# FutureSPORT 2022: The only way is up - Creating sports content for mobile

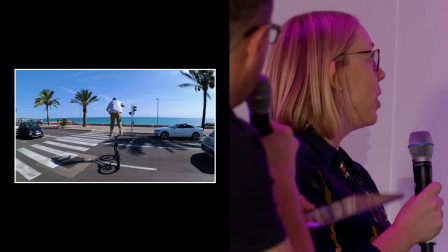734s
So tell us how these pieces work for you and why they came about why they're successful so this is the video is just to give an example
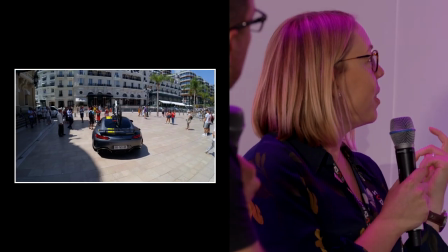741s
of how a 16 a 9 a 16 9 video is then is then reframed and a lot of the stuff that we're shooting we're shooting actually
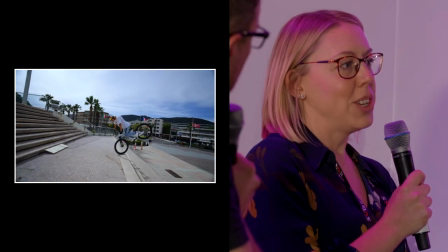747s
on 360 degree cameras so that we can actually fully reshape and re-edit in a spherical edit rather than looking at taking
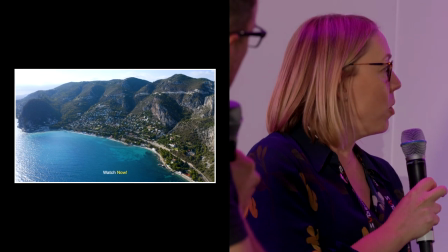755s
something which is a flat image and just putting a box around it so it's much more detail in terms of the way that we're thinking about how we edit these things
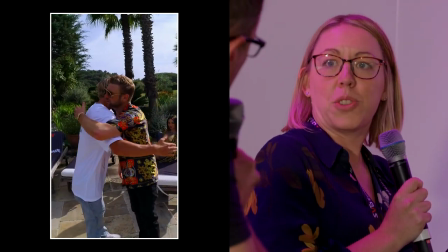762s
and a lot of that innovation comes from the fact that these people don't have a lot of budget when they're starting out so with some of our sports like freestyle
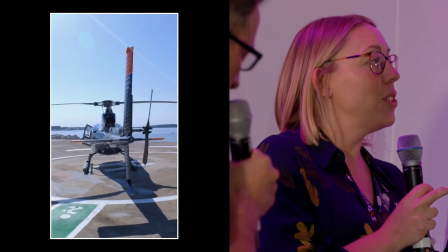770s
football they naturally fit to a kind of 916 frame and actually a lot of those athletes already have quite significant followings on TikTok
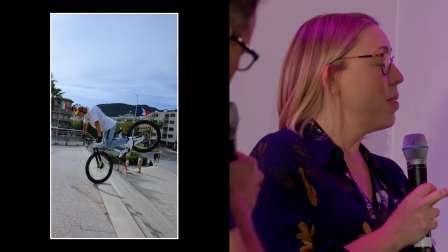777s
and then you're bringing it into a professional sport kind of the other way around with something like freestyle trampolining it's naturally a 916 sport
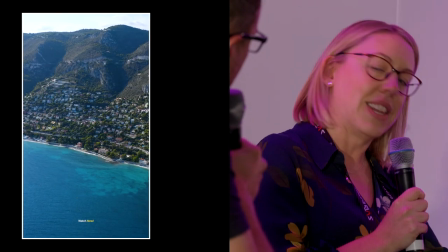786s
so these are sports which have been born in social which are already having an engaged audience and then and are kind of moving in the opposite direction to everyone
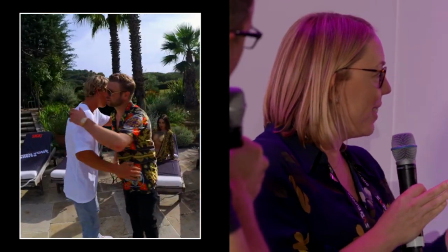795s
else. Rather than going broadcast down, we're kind of going social up.
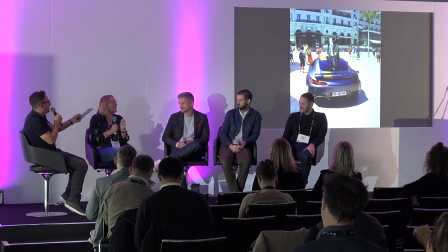801s
What is it that you think... I know why I like it, because it's crazy, but what is it about this particular type of content that works so well on mobile, then?
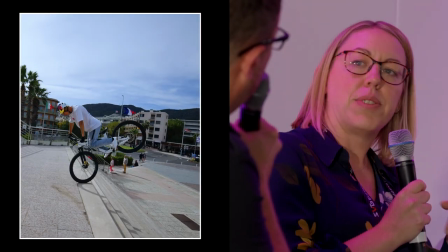810s
Well, what we're doing here is also actually taking the graphics off a video. We're simplifying it.
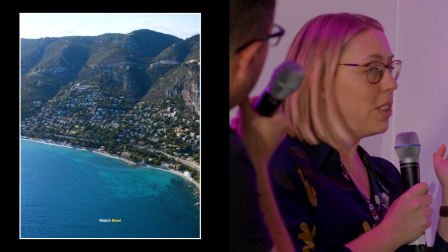816s
This works with or without sound. It has an incredible soundtrack, but this actually is designed to work without sound as well, so that it's more mobile-friendly.
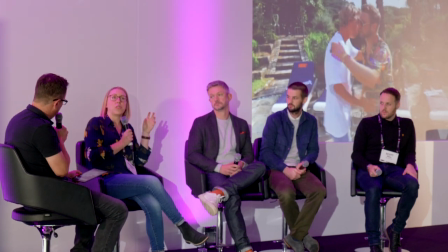824s
Part of this is actually built around a campaign so that it's intended to capture your eye instantly because we're not sports that have a casual audience that's just following football in the way that you would. This has got to capture your attention super fast in that kind of swiping environment.
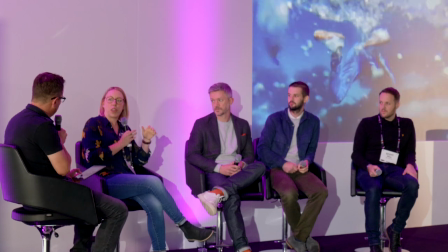841s
So everything we're doing, we're thinking about every shot and the composition of it at the top of a video to make sure it's capturing attention and stops you to make you watch it.
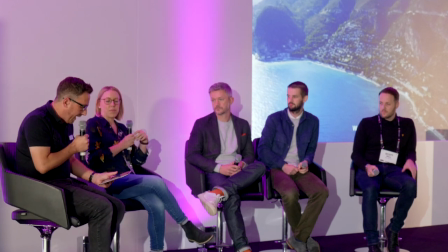849s
Fantastic, thank you. let's talk a bit more generally now if we can Scott I think you mentioned briefly the
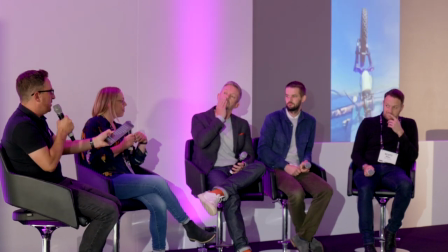854s
need to be everywhere how realistic is it to be everywhere can you create different versions of content for every single different platform, every single mobile platform is that a realistic proposition? it's not, it's probably not realistic it's a challenge, it's a challenge and we try and remain relevant, I think it's identifying the right content for the right platforms, so a moment like you know the the teleman's face his reaction to that interview brilliant it's a viral thing um there's we want to create those short moments that are going to be immediately drawing people to watch and keeping them in we then have the different activations sponsorship activations how do we create content around that but equally try and explore the vertical way of doing it um and that's where we have to shoot sensitively um there are tools obviously there's there's ai there's various things we can look at around helping us produce that content but i think we're still we're still on a journey we don't know we're not going to continually employ more and more people to create for more and more platforms because i think the platform numbers are going to grow so we're going to have to get smarter we're going to have to be selective